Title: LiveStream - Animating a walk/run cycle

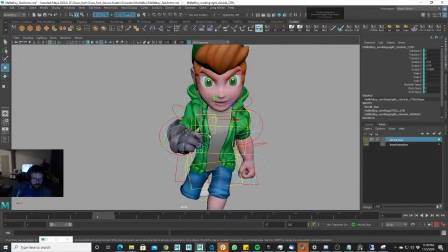54:29 Non-dominant side, because your body has to counterbalance everything. And you actually sway your
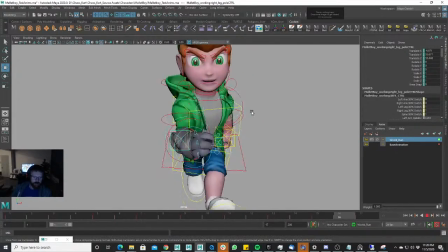54:43 dominant arm and leg and dominant side of your body a little bit more, and move it a little bit different than your non-dominant side.
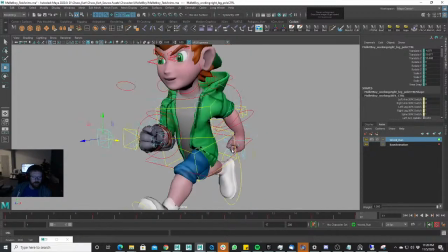54:51 Kind of a fun little fact.
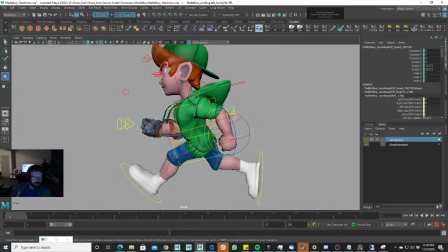54:57 So with this one, since I want it to be a little
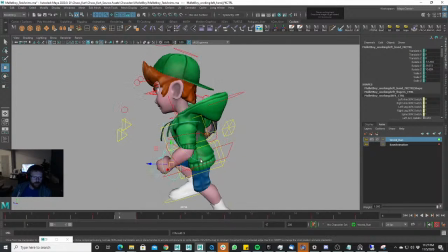55:02 asymmetrical with the other side, I'm not going to quite do as much with it. I'll still give it a little bit of life, give it a little bit of offset and everything,
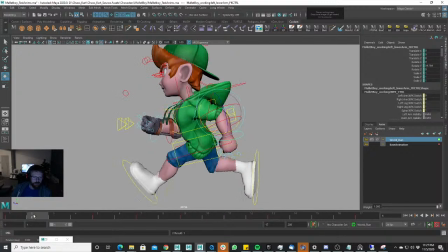55:13 but Not that I don't want to pay as much attention to it, but I'm going to give it a little less detail,
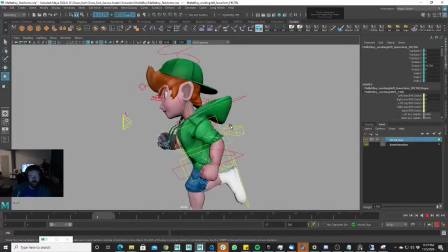55:18 so to speak, so that my other side feels like there's something different about it, and it's a little more.
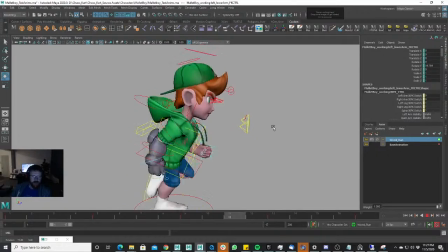55:26 It's doing something a little bit different, so it's asymmetrical, and your animation doesn't look the same the whole time throughout the entire thing, right?
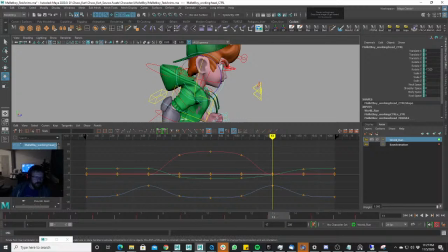55:36 Let's go ahead and do that Z. I usually like to go for an hour. We're going to go just a little bit over an hour today. Because honestly, I'm having fun with this run cycle, and it's looking really cool.
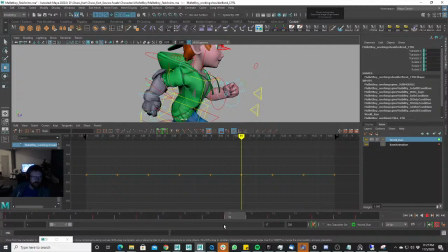55:55 You notice that there's some kind of hiccup going on with the arm there. I think it's. Let's just go ahead and delete this here.
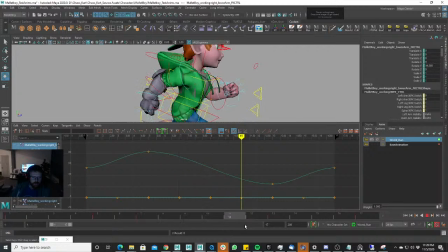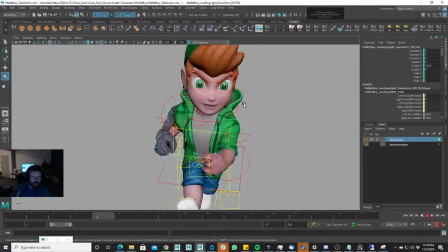56:18 That got rid of that weirdness. It's always good if you're seeing some kind of weird something happening in your animation.
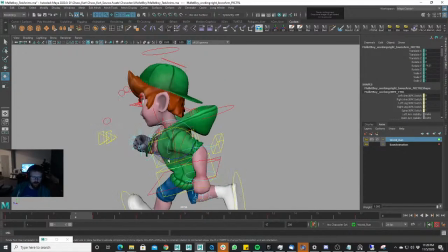56:25 It's always a good idea to go over to your graph editor to really nail down what's happening,
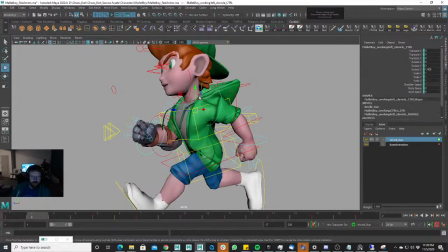56:30 because your graph editor will tell you exactly what's going on, and you'll find a lot of stuff out.
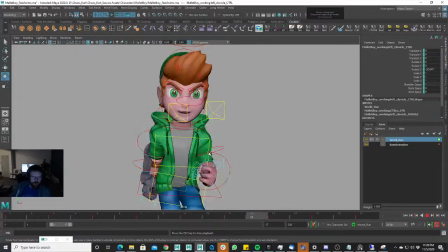56:44 I'm going to pull his shoulder up. I don't want this arm to come out like this, right? Because I want it to be asymmetrical.
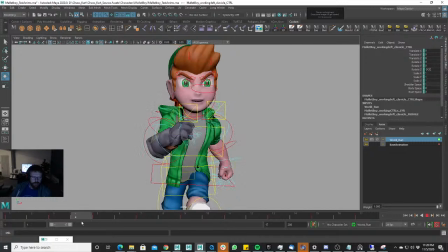56:51 And so what I'm going to do is I'm going to swing this, I'm going to have the shoulder raise here, right?
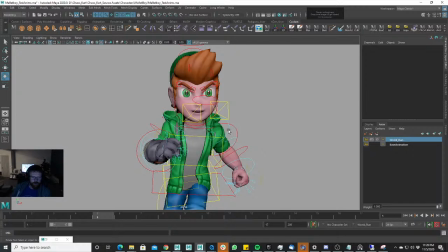56:57 But I'm going to actually take this upper arm control, and I'm going to rotate it back down and in.
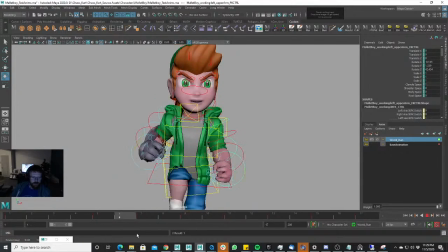57:04 Delete that there. So I still get that shoulder raise, but his arm stays closer into his body.
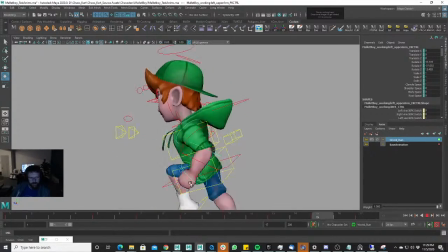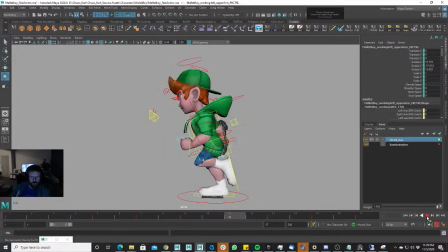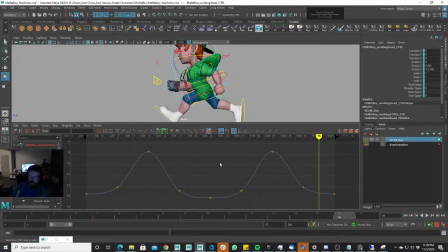57:27 Go in, add some overlap and things to his head. Let's get rid of all these unnecessary keys here.
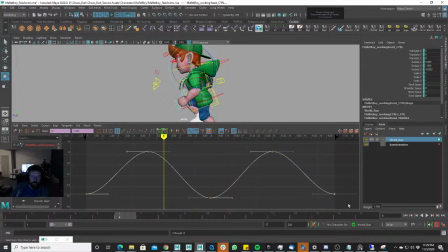57:40 And it gives us a nice even curve to work with. And then we can add points later on if we want to. Let's see what it looks like when we do this. No, that's not good.
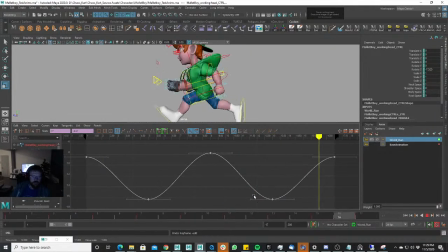57:57 Let's change it like this. That's interesting. I might like this more. And then what we can do is we can throw some overlap on it, see what that gives us. Oop. And again, if you just press Z, you can always get back to where you were.
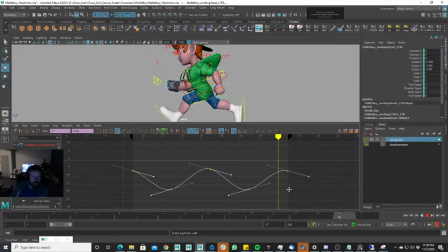Shrink this down.